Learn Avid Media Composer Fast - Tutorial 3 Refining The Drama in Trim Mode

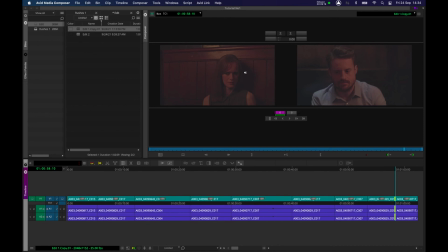And again, I'm going to press L, so I want to watch the performance in real time. I want to add time. Let's press L. She looks down and looks up and laughs. That was good, I like that. Do I want to keep the laugh in?
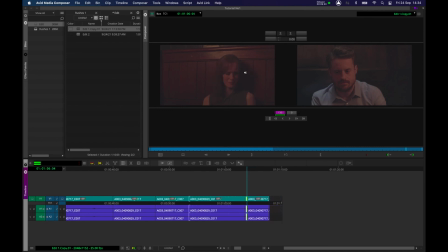I'm not sure. So I'm going to press J, and let's wind back. Let's press K. Let's press L again. L is going to just add time. Do I keep the laugh? I'm not sure yet. And these are the fascinating things we get to decide as editors.
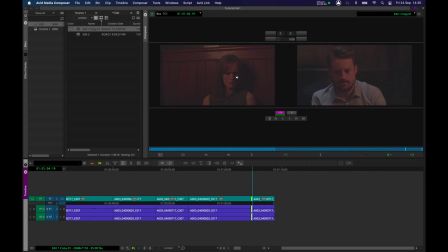Do we keep those beats in? Do we keep the laugh, or do we keep on that nice, dominant, good, strong look from the actor? I think I'm going to leave it like that. I think if I add that laugh in, I'm playing too many beats. The performance is good, but I think as an editor, I might be overemphasizing it too much.
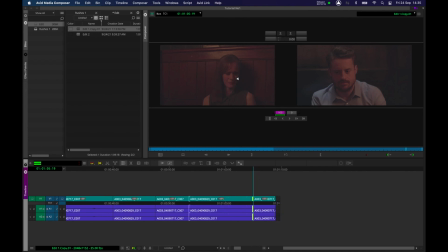I might leave that smile for a little bit later on. So let's go back and end on that nice, fixed look.
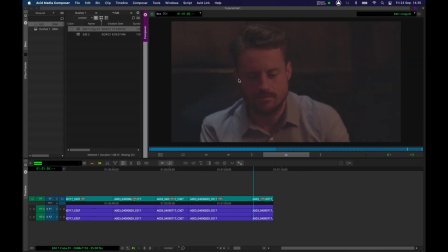Let's press Y to come out of trim mode, and I'm going to leave him looking back at her, and I think that's a good first start. I'm going to select my edit.
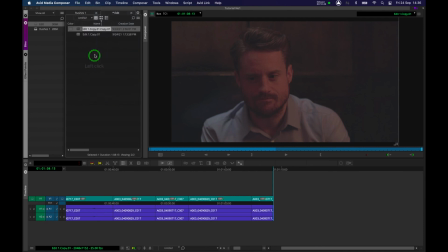I'm going to go to edit and duplicate, and I'm going to call the duplicate edit 2. I'm going to double click on that, and I'm going to work from the duplicate. And I would recommend, ladies and gentlemen, you get into this practice if you can.
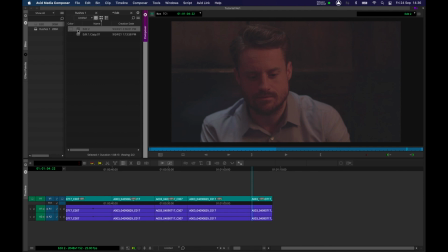Every time you do a pass and make some refinements, duplicate it and work from the duplicate. What this means is as you work through your work and refine and craft the emotions of the scenes, your director and yourself can always go back and look at previous versions and actually start to assess the progress that's been made,
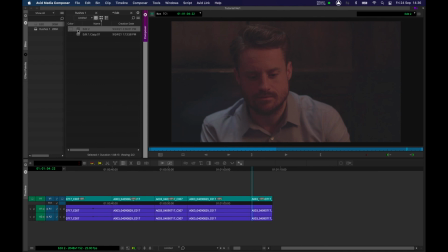or whether actually you're overcutting and destroying the emotion too much. So do get into the habit of duplicating and working for the duplicate whenever you can. We will work on some extra tools and some extra refinements in trim mode in the next tutorial. See you then.